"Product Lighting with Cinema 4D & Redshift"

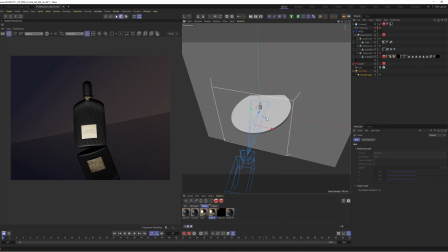4:06 Obviously, we don't see anything happening in like a super cool way right now.
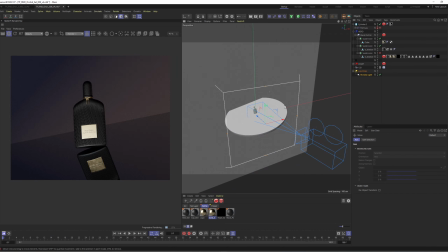4:12 So let's start lighting the product first.
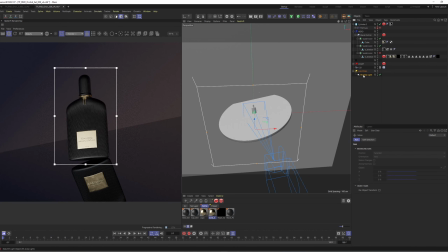4:19 As you can see, let me place the lights a little bit better, and I will speak about the materials once again. Let let's add a target, whatever it's called. So I don't know if you knew about that, and you can even add a target null right away.
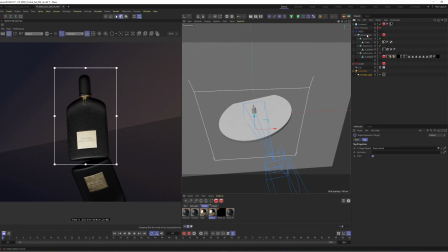4:37 So what I'm gonna do is I'm gonna select the null of the black orchid, which is the product itself.
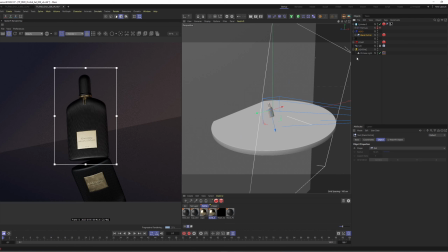4:45 So you can see the center point is there, and I didn't mention this. The only thing that I'm using special or weird is this light, which I don't remember where it's from.
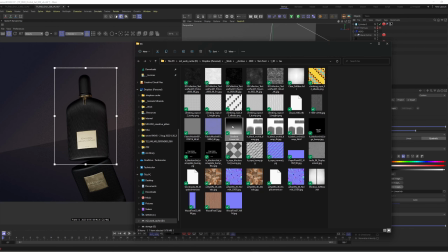5:00 but it's basically a gradient HDR.
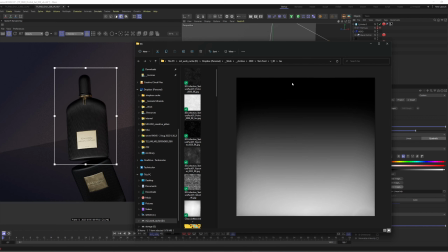5:05 What's gonna do is like remove the light from this part and create a gradient.
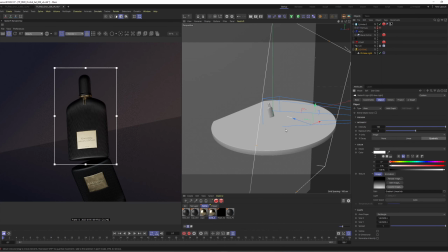5:12 So when you're working with products, this is really cool because it will create a gradient, obviously,
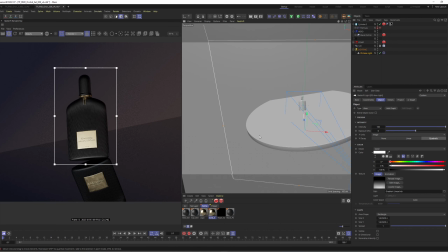5:18 and this is really handy to give more curvature and volume to your products, so it's less flat. But honestly, if you're using HDRs for light and your product lighting,
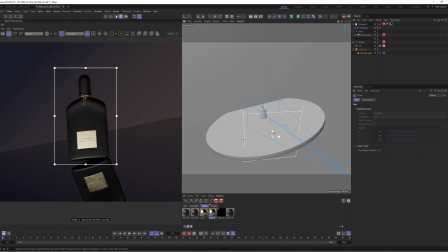5:35 everything will look like 10 times better because they also break up
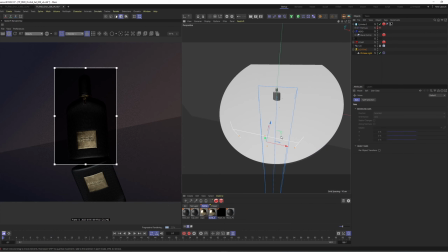5:41 the flatness of the regular lights. Okay, so yeah, let's try to let me move this for a second.
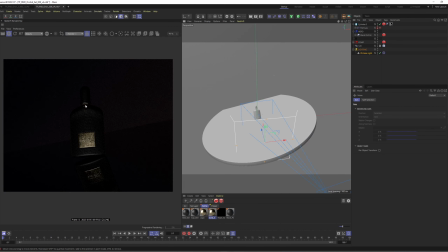5:50 What I'm gonna do is I'm gonna put I'm not sure if I want to recreate the lighting that I did back then because it wasn't bad, but it had some stuff that I don't like that much.
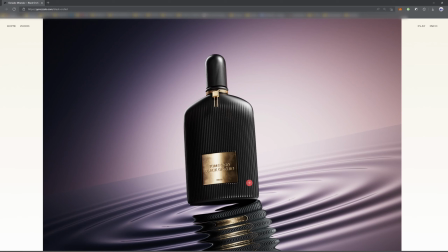6:03 For example, I think we have a lot of lighting artifacts here, here, and I don't know. This feels a little bit too harsh from my point of view. I will also probably change the material a little bit because as you can see here,
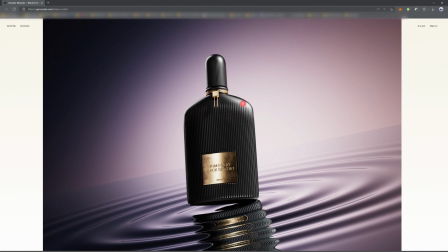6:21 even though we have the bump going on top of the coating, it looks a little bit fake.
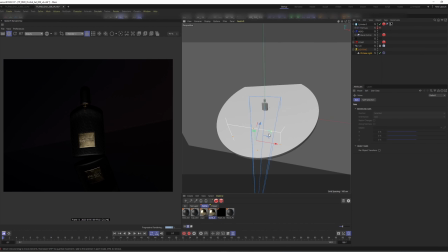6:29 So let's try to prove all that stuff. But for now, let's also put our first line side.
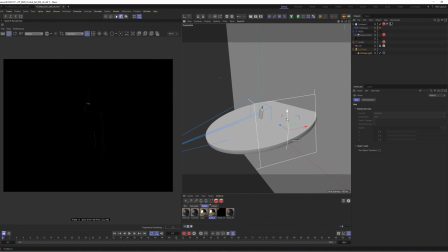6:37 Let's put it up.
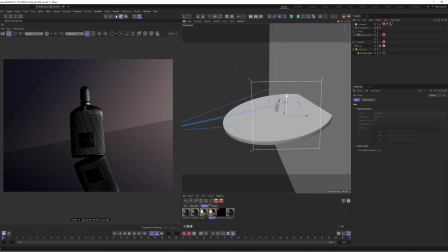And let's start rotating it so we get to use the gradient itself.
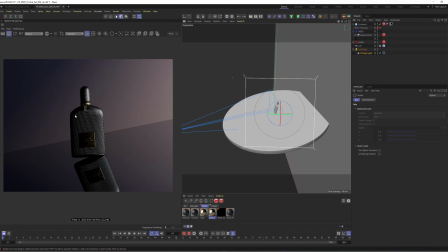6:51 You see before it was getting the light was affecting all this part of the product, and if you rotate it, we are starting to direct the light a little bit more, which is really nice.
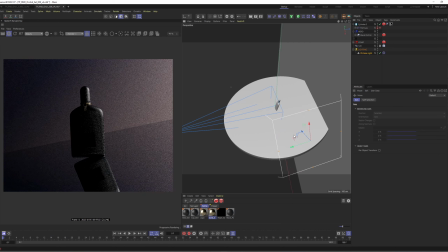7:07 So what I'm gonna do is I'm just gonna put it here.
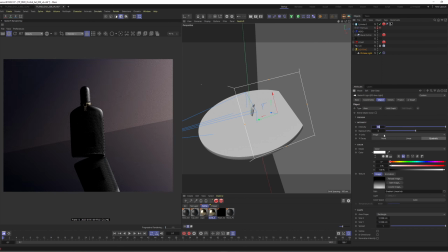7:14 Let's reduce the intensity a little bit to something like 70. As I said before, I just like to use numbers. It's not because of any other reason.
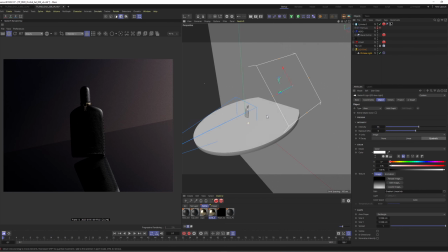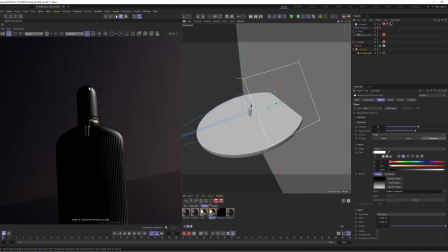7:32 So, well, the issue that I see here is that this part is super curved. The light is stopping there.
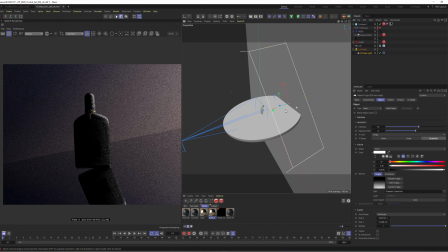7:40 So, if we try to make it larger, we will cover more of the shape of it.
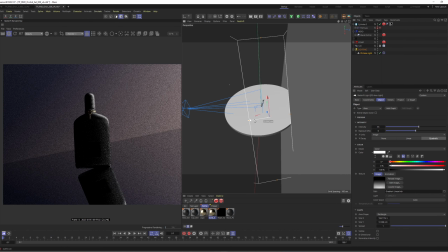7:47 So let's do that, and let's make it a little bit more as a green light. Well, that will do for now.
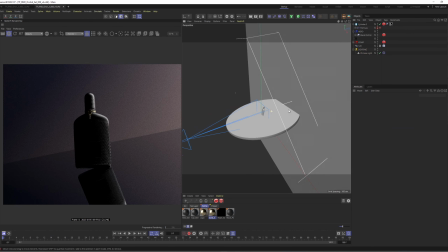8:05 Let's duplicate the light. Let's name this green. Oops, green.